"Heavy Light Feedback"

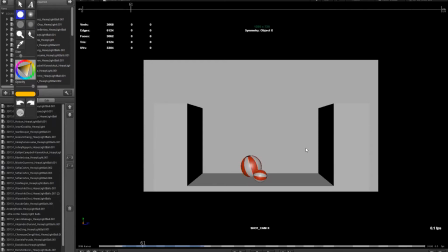4:09 And then the way that it stops abruptly, it destroys any sense of weight. Something that's really heavy would not slow down on its own like that. The only thing that would stop it would be hitting a wall or something, putting an abrupt brake on this thing.
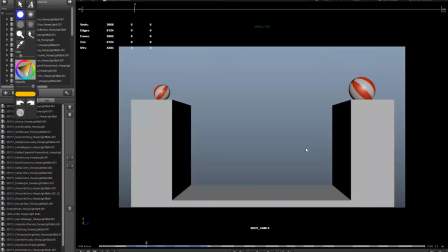4:21 So watch out for that. Okay, same thing with the little one. It kind of stops very abruptly and it's also skidding, right? So it's not connected to the ground very well. Oh. Okay, Israel.
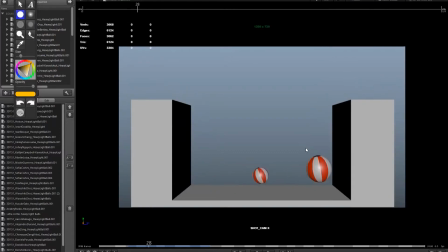4:37 Yeah, the big one is landing nicely. It gives a good sense of weight. Again, just here, it does feel like it's kind of sliding a little bit. I think it needs to rotate a little bit more based on the distance, just a little bit there, just a little bit of a slide.
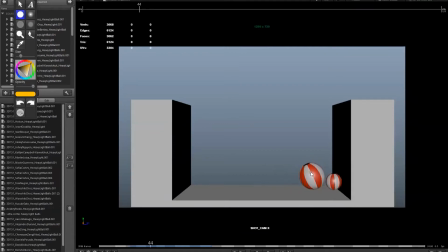4:51 And I think it's going nice and slowly in terms of its rotation this way, And then all of a sudden here, it rotates back very quickly. So that feels really strong compared to this one. Right, so it's like, right, so it feels like there's, again, it got some energy or something that acted on it from the outside.
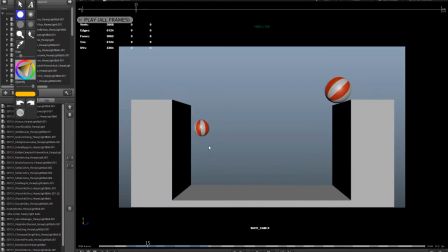5:09 And the little one starts to feel very balloon-like towards the end. So it feels like a rubber ball here, but then towards here, it starts to feel, again, it's in the air a long time. We're not getting a good acceleration. So I would reduce the amount of time it's in the air.
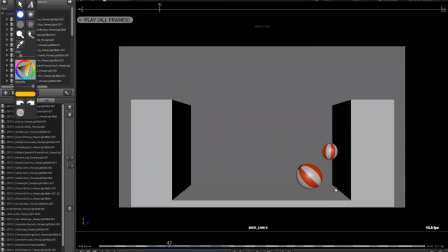5:22 Okay? Okay. Yeah. Here, June.
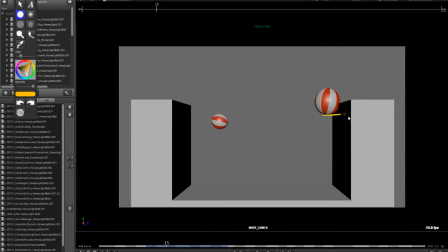5:34 So here, look at the spacing for the ball, right? So you have this, right? There's a big gap from here to here, right? So you were here, and then look what happens here. You start to slow down, and it's very even, right?
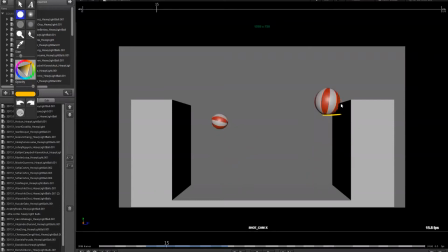5:53 So we're not accelerating. So what should happen is you look at here to here. The biggest distance you should get is just before you hit the ground. That's the biggest, and then everything else should get less and less and less. Okay? Otherwise, it feels like it's on an elevator, right? Just slowly going down.
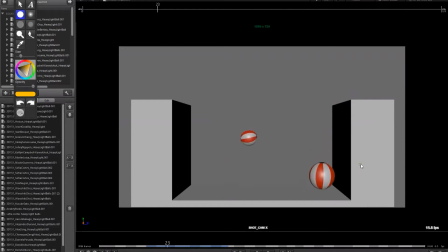6:10 It also feels a bit like a straight line. It doesn't feel like there's a really good arc. Now, the way you're doing the bounce, that's not bad. But I think here, if you look at the direction going this way, all of a sudden, if you look at the spacing going this way, all of a sudden you hit this wall and you just stay there.
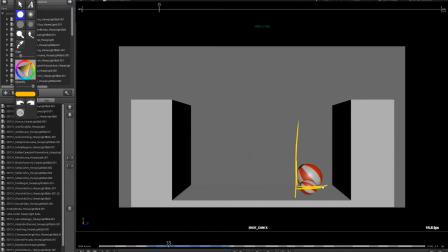6:27 So it feels like it hits something, as if there's a wall right there. So watch out, that abrupt stop. It really feels like something is pushing on the ball. And then, of course, it skids. It rotates, but it doesn't move. So it feels like it's not sticking to the ground.
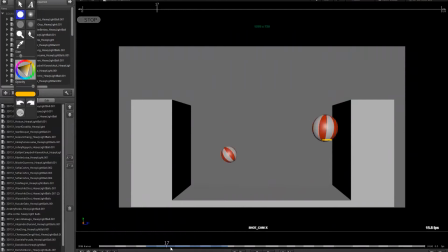That one's a little better. I think maybe that last bounce, just given the height, I think this, it's still bouncing.
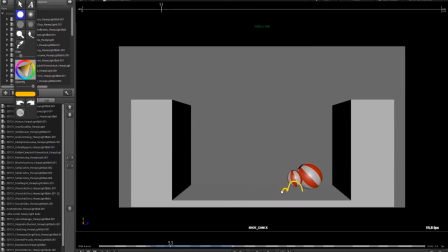6:56 It feels like right here, this last bounce, we should have one little vibration bounce just at the very end before you kind of have this thing roll. It feels like all that energy that was in the bounce all of a sudden just completely goes flat and it just goes on the line. So just add a little, just a little bump. Okay. This is this.
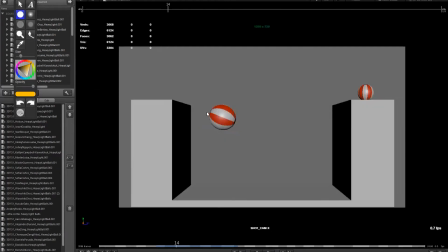7:16 Jimmy. It's not bad. Again, I think if this one is the bowling ball, right? This one doesn't feel like a bowling ball. This one feels like a rubber ball. Boing, boing, boing. The only thing I notice is this impact here.
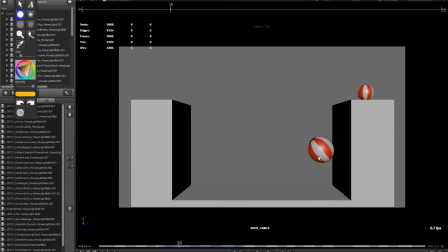7:32 This feels much stronger. So the rebound, right? Going into the wall and then going out of the wall, that feels like a little bit stronger. It feels like it got hit, almost like somebody hit it with a tennis racket to give it a bit more energy. Right? So this feels like, whoa, it got a push as opposed to hitting the wall and bouncing back.
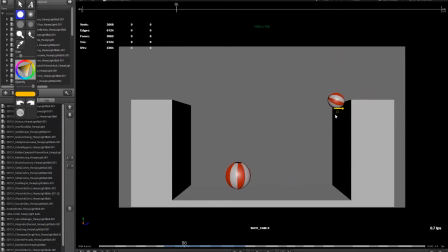7:50 This one, again, the spacing in here is a bit even. So from here to here, right? Very even and kind of linear. Then you pick up speed here. So there's a big change. And then that feels a bit even. And especially right here, I would probably get rid of this one.
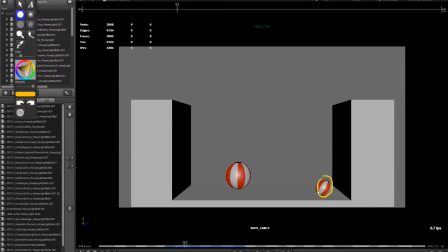8:09 If you have a height like this and you go into this one, right? Then that might give you a better spacing gap. So you get into stronger acceleration. And then here, again, you have maybe too many frames.